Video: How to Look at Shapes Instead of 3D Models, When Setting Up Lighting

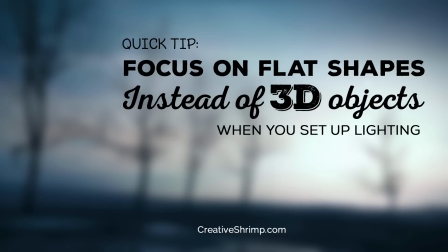[0:00]
Hi everybody, this is Gleb Aleksandrov and in this tutorial we're gonna talk about how to focus on flat shapes instead of 3d objects when you set up lighting.
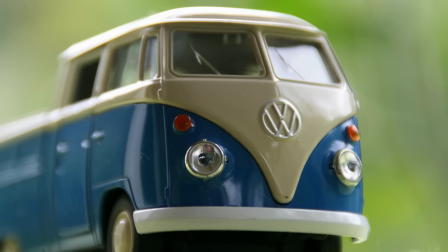[0:11]
Okay, usually when we talk about lighting we talk about how it reveals the shape of the object and also if
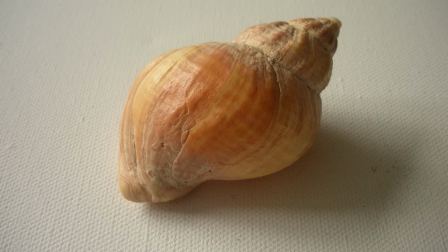[0:19]
it's physically based rendering we usually talk about how it interacts with an object's material and this is completely fine,
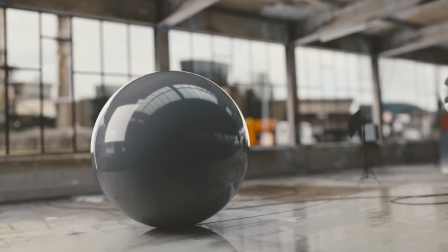[0:28]
this is our strength of a 3d artist, the ability to simulate the material and light interaction.
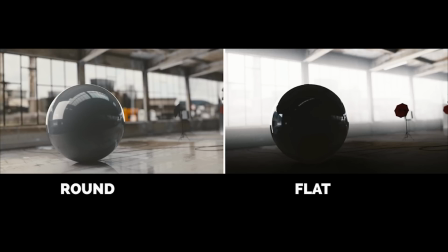[0:35]
But think for a moment, what if we just change our focus from 3d round shapes to look at flat shapes?
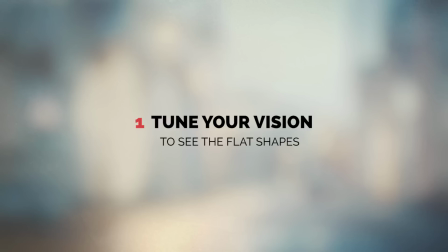[0:44]
You know, in terms of composition it's a very very productive decision to do so. So let's tune our vision to see the flat shapes.
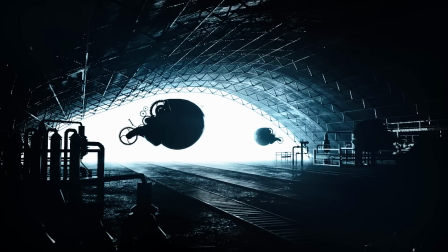[0:52]
And to demonstrate it on example I've created this hangar and you can see how light doesn't touch the foreground it is completely black and the flying machines look almost like an inkblot and that means they have a good readability
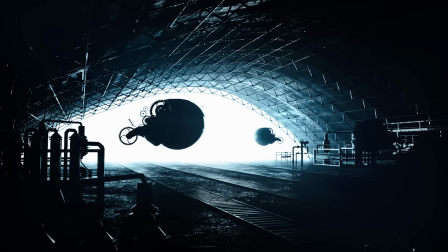[1:07]
while we have practically no light spilling onto these objects we still can see
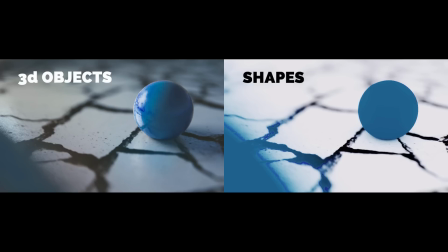[1:12]
that the composition works well because we have everything to do good composition we have a contrast we have a separation of the planes and we have a motion. so the next time you create the artwork try to focus on shapes.
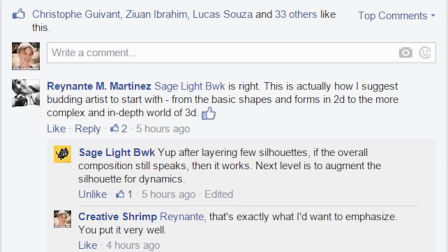[1:28]
that was my five cents and Reynanta agrees with me. he thinks that artists should start with the basic shapes and forms in 2d and move to the more complex and in-depth world of 3d. also sage light says after layering a few silhouettes if the overall composition still speaks then it works.
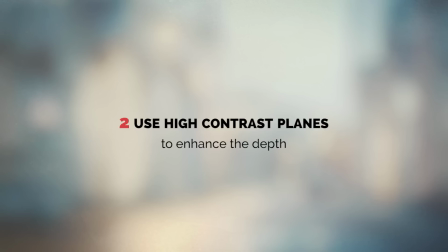[1:48]
indeed I agree 100% with it. Alright, we can extend our shapes technique a bit.
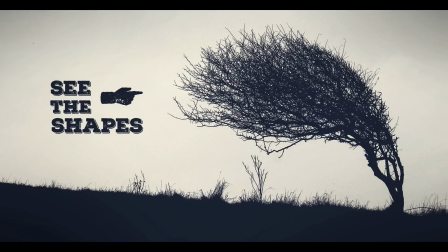[1:56]
For example, this picture contains only two main layers, the very dark foreground and light background.
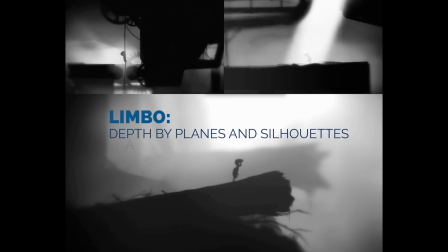[2:03]
And by the way, have you played Limbo? This game's visuals contain so much depth, then you can feel the 3d space, even if we have just a series of 2d planes. And this is so interesting, how can you recreate the third dimension without the material and light interaction. Alright, and the next thing I want to talk about is a case rule. Keep it simple, stupid. Or keep it short and simple.
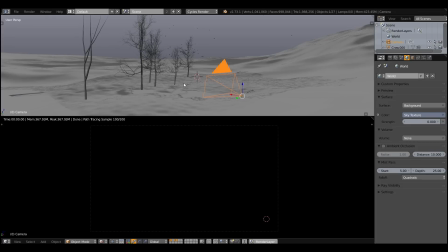[2:31]
In other words, if you can get away with a black foreground, absolutely go ahead with it.
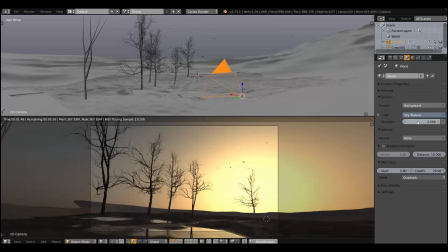[2:38]
Here you can see me just tweaking one value of the environment light strength.
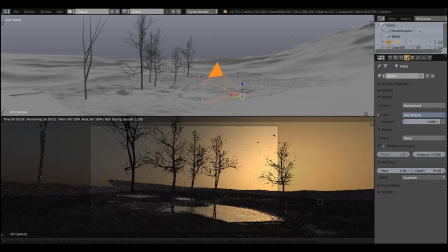[2:44]
And ta-dam, we almost have our render finished.
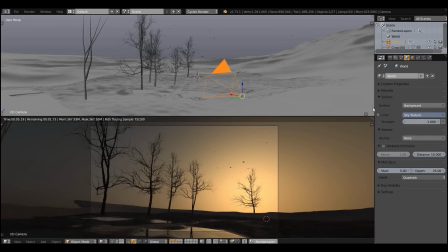[2:47]
So here want to say that the ability to see the simple shapes is far more valuable than the ability to build a complex stack of crap. Alright, and as a bonus I will show you how to simulate a nuclear explosion using the exposure value, look.
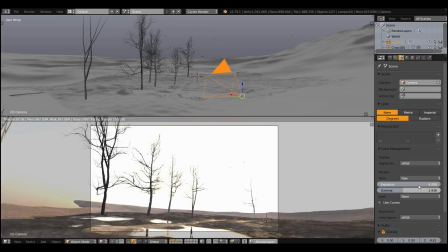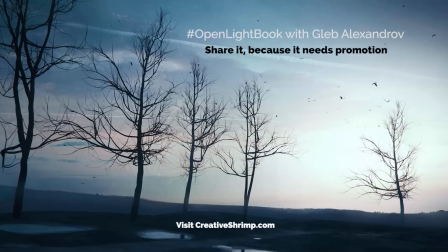[3:07]
I really hope you liked this tutorial, my name is Gleb Oleksandrov and feel free to ask any question using the hashtag openlightbook.
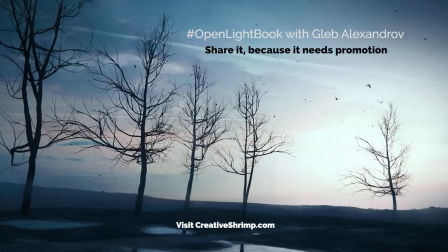[3:15]
Also, if you want to promote this project go ahead and share it on Twitter or maybe if you have Facebook share it on Facebook thank you so much goodbye